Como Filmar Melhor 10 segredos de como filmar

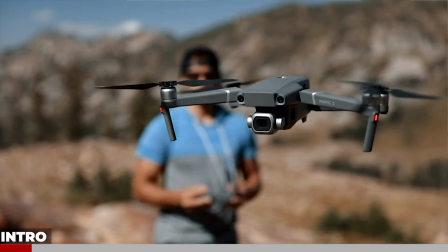Hey, how's it going? Welcome to the free 1-hour filmmaking training where I'm going to be revealing my top 10 secrets to creating professional cinematic videos. The filming and editing tips that I'll be teaching today are ones that my team and I have learned and applied
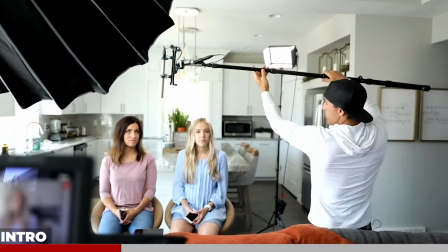over the past 8 years of experience that have led us to land big name clients like Hyundai,
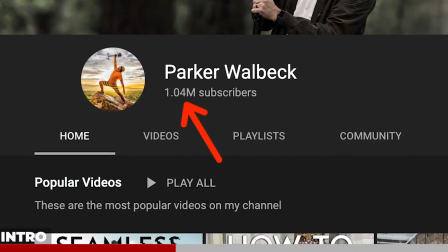LG, Canon, Adobe, and many more. Also have helped us build a YouTube channel of over 1 million subscribers and has allowed us to travel all over the world.
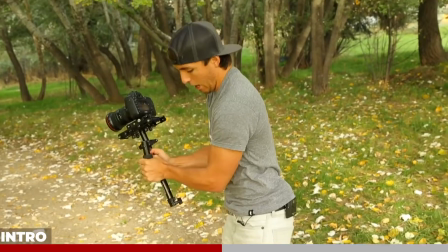So whether you're a beginner, intermediate, or even a pro,
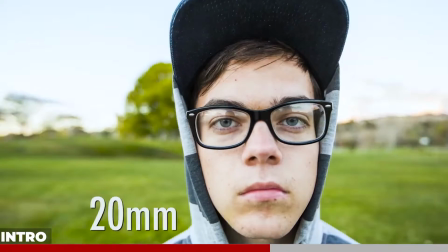we're confident that you'll walk away today with actionable steps that you can take immediately to improve your video skills and/or the marketing and advertising efforts in your own business. And make sure to watch till the end because after the 10 secrets, as a bonus, I'll be sharing my journey of how I got started and the 6 steps that I took to go from 0 to full time.
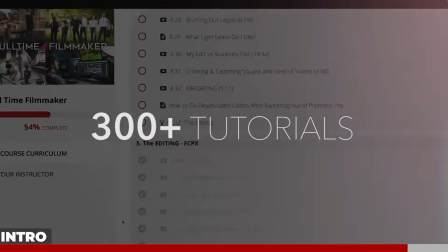And I'll also be offering an exclusive discount for you to join the full course if you're interested in learning more beyond just this free 1 hour.
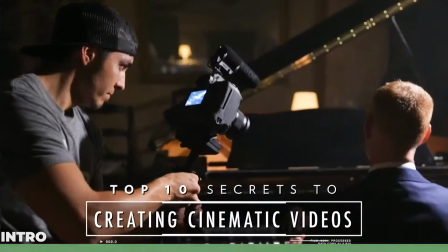But without further ado, let's now dive into my top 10 secrets to creating professional cinematic videos. Okay, secret number 1 is buying the right gear.
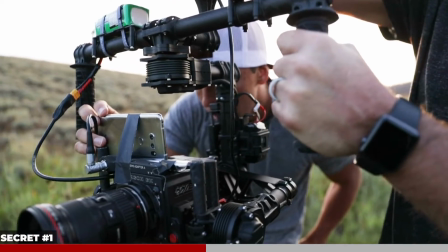Or at least this used to be the first secret I would talk about in this 1-hour training, but I firmly believe that it's not the gear that makes the video great, but how you actually use the gear.
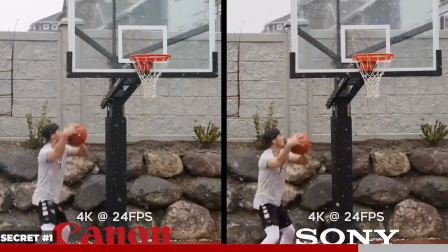So we're gonna talk about gear at the very end of this training in the Q&A, so stick around for that if you wanna hear all my gear recommendations.
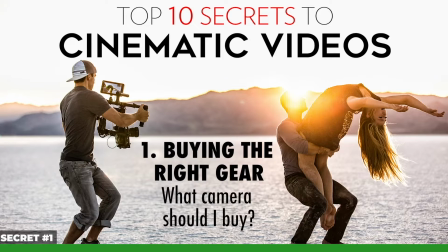But let's jump straight into our next secret, which is the new number 1 secret, camera settings.
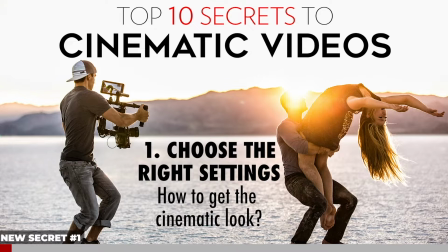No matter what camera you have, an iPhone, a DSLR, a RED, in order to achieve cinematic results, you're going to have to learn how to dial in your camera settings. So here's some of the most important settings to be aware of to achieve that professional cinematic look.
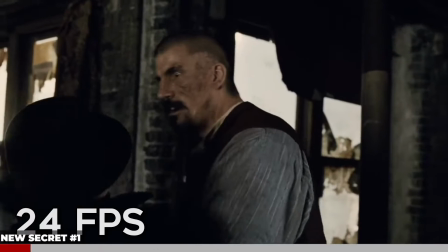First and foremost is to shoot at 24 frames per second. Trust me people, this is what they shoot Hollywood films at, and this is what your eye is used to seeing when it comes to high quality films.
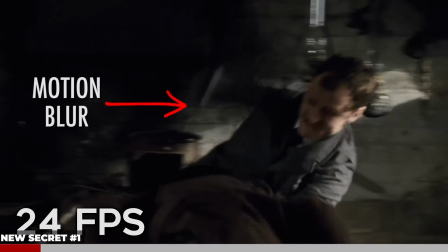The reason is because it gives you a certain motion blur that is easy on the eyes and makes it feel more like a movie.
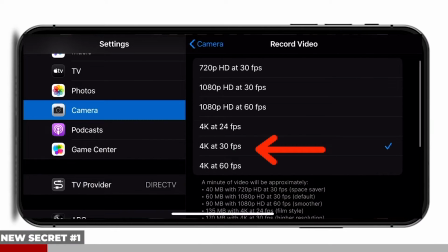A big rookie mistake is to shoot at 30 frames per second because it looks smoother,
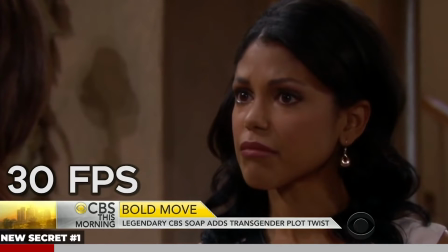but when you shoot at 30 frames per second, it's gonna make it look more like a soap opera or news broadcast or a home video.
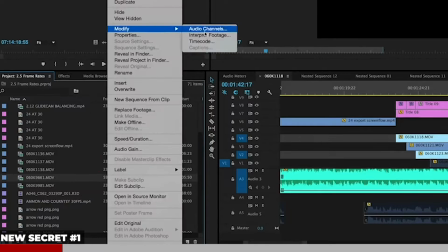There are some times that I do shoot higher frame rates, but that's when I plan on slowing it down to 24 frames in post.
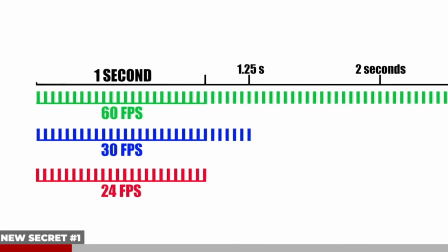For example, if I shoot 60 frames, I would convert that to 24 frames in the editing room, and that's what creates slow motion.
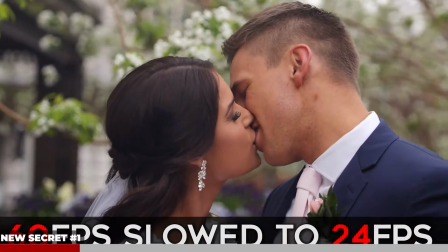So 60 frames per second or higher when I know I'm gonna be creating slow motion in post,
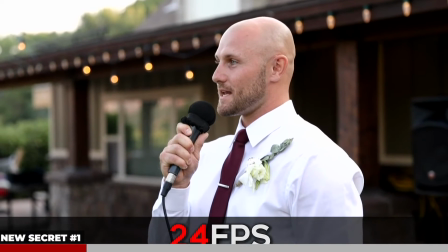and I shoot 24 frames per second when I just want real time, and I know I won't be slowing it down in post. Your next important camera setting is picture profile.
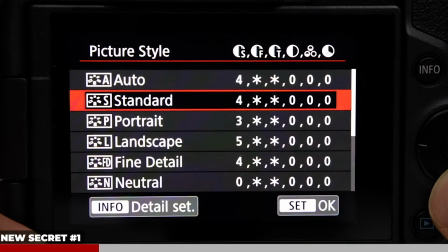This completely depends on what brand of camera you use, and we have recommended picture profiles for different brands of cameras depending on the look you want.
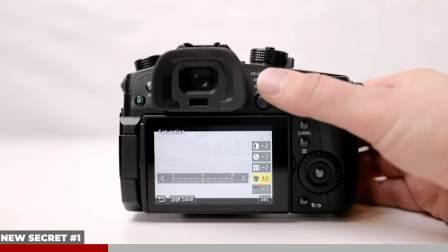All that can be found inside the paid course, but since Canon cameras are most widely used and what I personally use most,
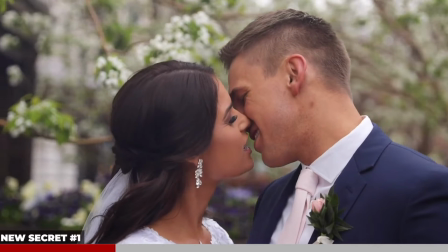here's a look at my preferred Canon picture profile that I shoot a lot of my video content in.
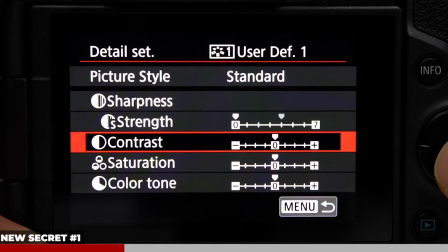I choose a standard profile with sharpness turned all the way down to 0, my contrast turned down 2 or 3, saturation at 0, and color tone at 0.
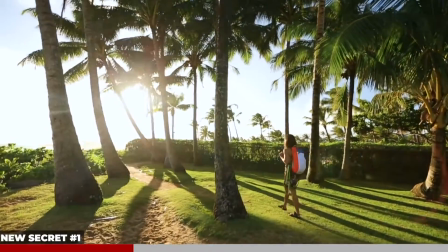These settings will give you beautiful, vibrant, straight out of camera colors that don't require much work in post.
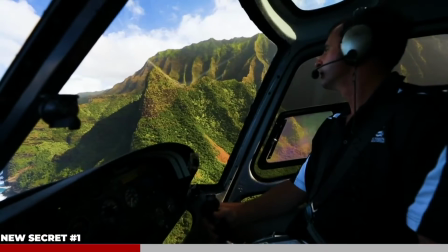Maybe just add a little contrast, sometimes I'll throw on a LUT to give it a look, but that's about it. And we've actually built a custom Sony picture profile that matches this Canon color profile, but it's a bit more complex to set up.
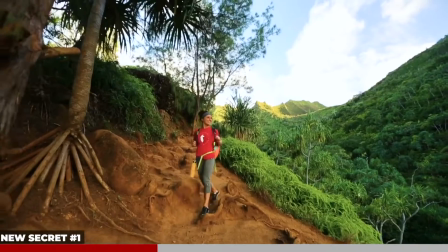Again, full video on all these different profiles in the course. But that's the profile I use most because it requires very little time in post,
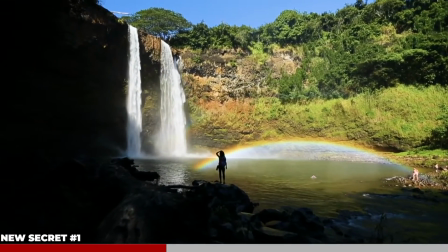so I can turn my videos around really quick, but there are times that I want more flexibility in post to create certain looks,
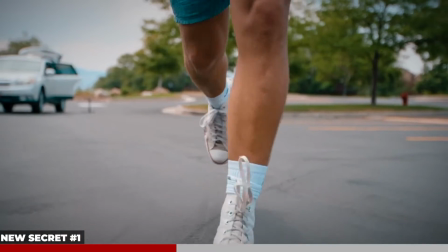and I want to preserve more dynamic range, like if I'm shooting high-end commercials or something. So in those situations, I'll usually shoot in flatter profiles like RAW or log.
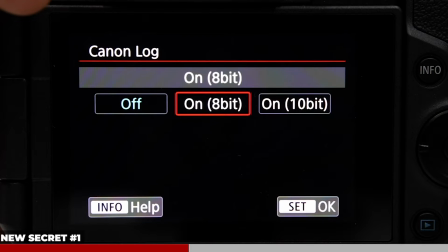Personally though, I wouldn't recommend shooting in log if your camera only shoots 8-bit color depth, as that will be a lot harder to recover colors because there's not enough data to work with.
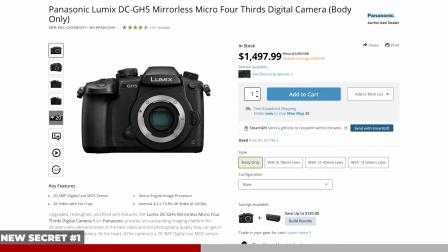So I only shoot in log if my camera can shoot at least 10-bit color depth, so check your camera to see if you can shoot in 10-bit before choosing to shoot in log,
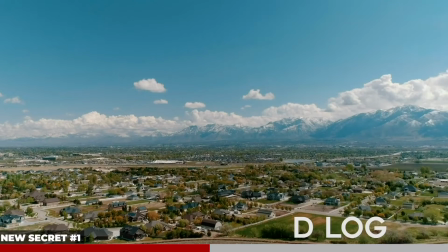or else you may find that your image starts to fall apart in post as you try and bring back those colors. And we'll talk more about color grading in later tips, but point is, if you're new to color grading and or don't want to spend a lot of time in post,
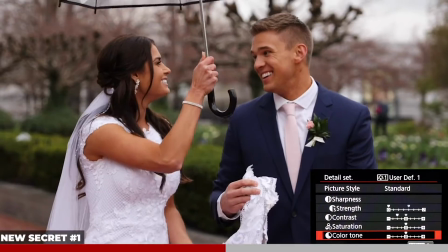I recommend using the profile that looks good straight out of camera like the one I just showed you.
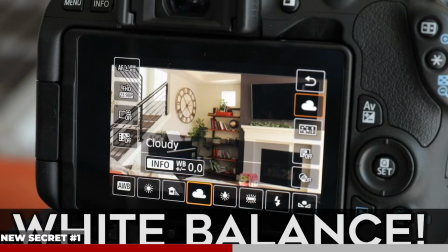But moving on now to our next setting is white balance. I highly discourage shooting anything in auto. Learn how to use your manual settings.
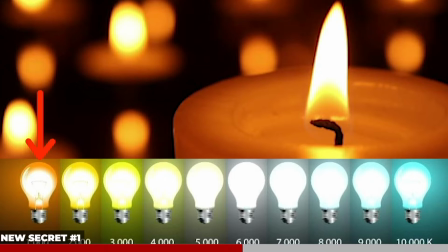We won't go into it too much in depth on this one, but as a rule of thumb, when you're outdoors with direct sunlight,
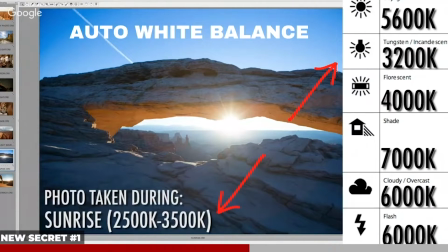you usually want to be between 5200 and 6000 Kelvin depending on the time of day.
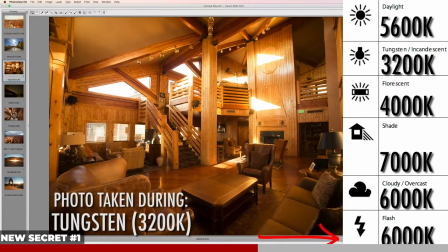And if you're indoors using only artificial lighting, you usually want to be between about 3 and 4000 Kelvin depending on the lights in that room.
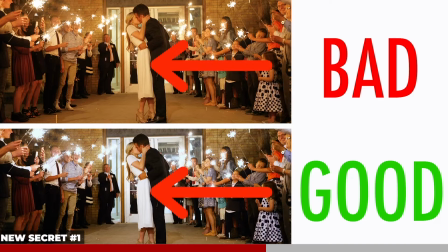But simply put, the main goal with setting your white balance is to make your whites look white. So find something in your image that's white and adjust your color temperature until those whites look white and not too cool or not too warm.
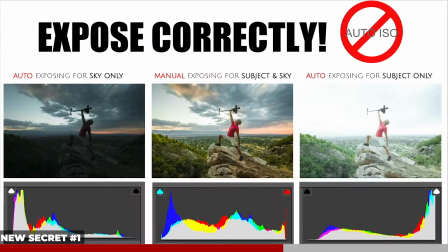Another auto setting to avoid is auto ISO. Here you see 3 photos, each with a different exposure. Oftentimes if you use auto ISO, it will either expose for the sky and underexpose everything else, or it will expose for the darkest part of your image and overexpose the sky.
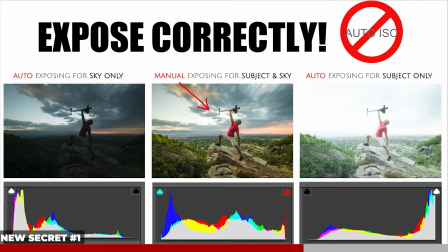But if you manually expose, you can decide your exact exposure and choose somewhere in the middle to make sure your subject is exposed correctly. And when choosing your underexposure, use your histogram,
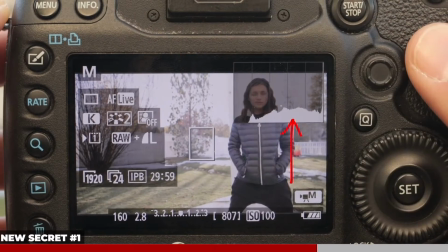which is this graph that reads the exposure of your image and tells you whether it's underexposed, which will put all the information over here on the left,
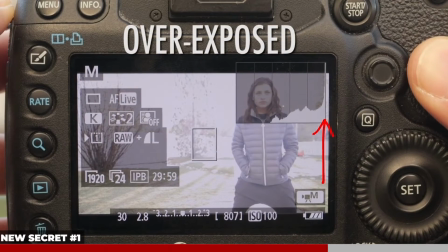or whether it's overexposed, which will put all of your information over here on the right. You want all of your information to sit somewhere in the middle and is spread out evenly throughout your histogram
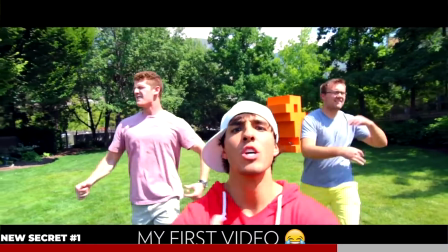rather than bunched up on one of the two sides. Most rookies will tend to overexpose their image,
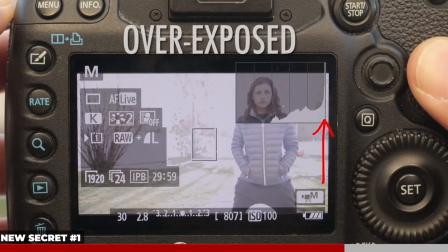so try and keep that info from hugging the right side of your histogram, and this will help your images from looking novice. Now, there's other more advanced tools we talk about in the course that you can use for nailing that exposure and getting skin tones at the right exposure, but that's an in-depth topic as well. Just know there's lots of tools you can use to help get the right exposure every time. But moving on to our last setting we'll talk about here is shutter speed.
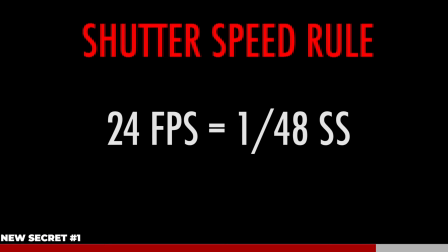As a rule of thumb, you want to make sure your shutter speed is twice your frame rate, so when shooting in 24 frames per second, you'll want a shutter speed at 1/50th.
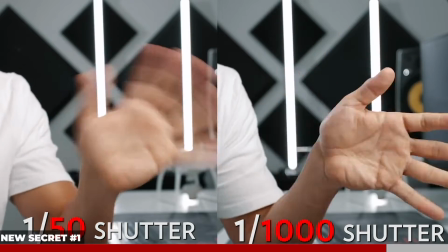This will give you the most natural motion blur that your eyes are used to seeing in real life. And we'll talk about aperture more in depth in another secret,
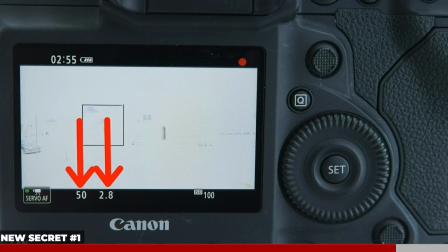but in order to get both your shutter speed and your aperture as low as possible, which will allow you to get that nice blurry background blur look,
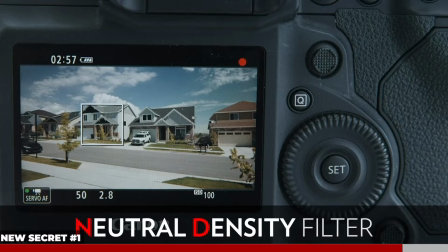you'll need to use an ND filter or polarizer.
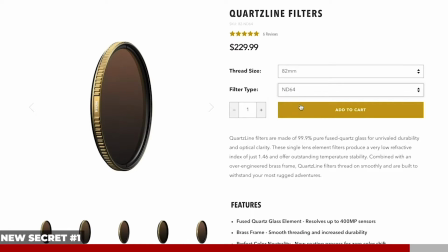I use an ND polarizer combo made by Polar Pro that costs around $200, and yes, I use Polar Pro filters for all my drones as well, but the reason I like polarizer NDs over just standard NDs is because polarizers cut down the sun's reflection,
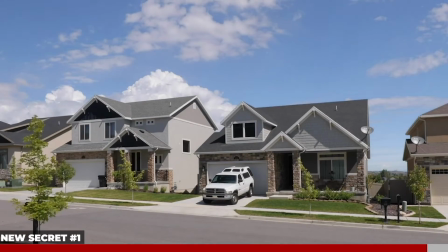making colors pop more and giving the appearance of increased dynamic range as it softens the highlights from sun reflection.
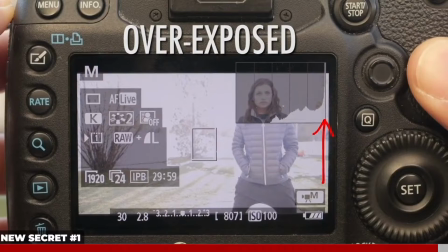So when shooting outdoors, I'm often using my ND polarizers. But point is, learn how to use manual settings and exposure tools to achieve correctly exposed shots, as all of those settings combine to give your image a cinematic professional look. But let's move on now to cinematic secret number 2, which is lighting.
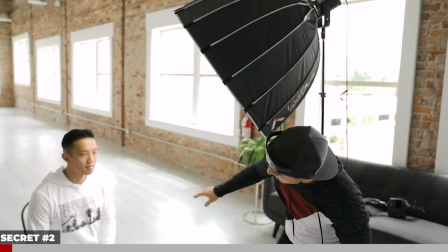Lighting is one of the most important elements to great cinematography and probably the least understood and least appreciated among beginners.
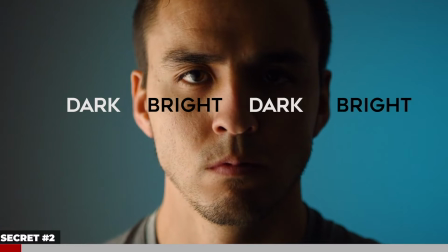Once you have your camera settings dialed in, I'd say the next step you should take when filming a scene is to make sure you have good lighting. Here's an example of how much an image can change just by changing the lighting.
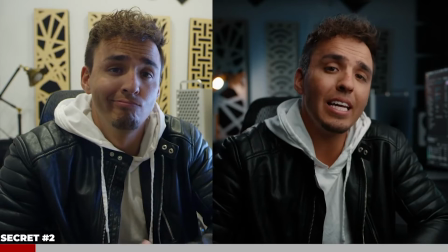And one of the biggest reasons why the image on the right looks better is because my lighting in that image creates depth, which is a secret we'll talk about later. But here's a few reasons why the lighting in this image creates more depth. The first reason is the shadow on the face.
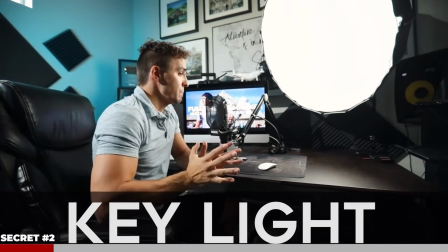I've positioned the light 45 degrees slightly above the subject so that it casts a drop shadow on the chin and cheek. This shadow makes the face look more three-dimensional, thus creating depth.
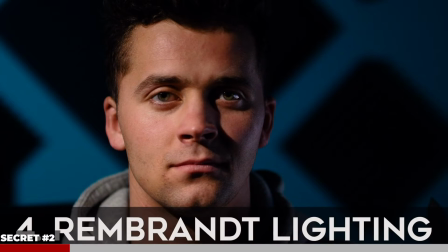It also creates what's called Rembrandt lighting, which is one of the most popular lighting patterns in Hollywood films, where you have this little triangle of light right below one of the eyes.
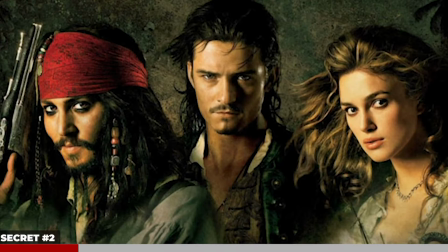Now, there's all kinds of lighting patterns that can be applied for different looks.
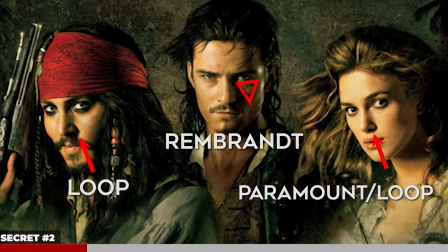We won't cover all of them here, but in the course we talk in depth about how to achieve different looks for different scenarios and when to use hard versus soft light and how to create those different qualities of light.
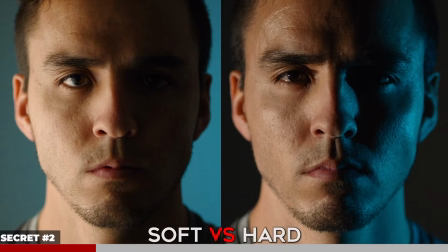But another reason why this image has more depth is because of color contrast. By lighting up my background blue, it contrasts my orange skin, which is on the opposite spectrum of the color wheel,
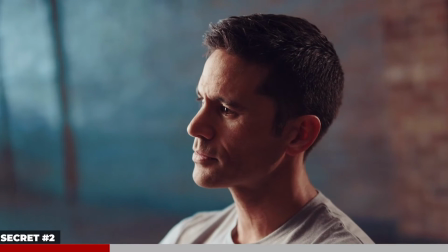thus making my face pop out more from the background, again creating depth. And lastly, the overall exposure of the image on my face is brighter than the lighting on the background. So by having contrast of exposures, again, it helps the subject stand out from the background, creating more depth.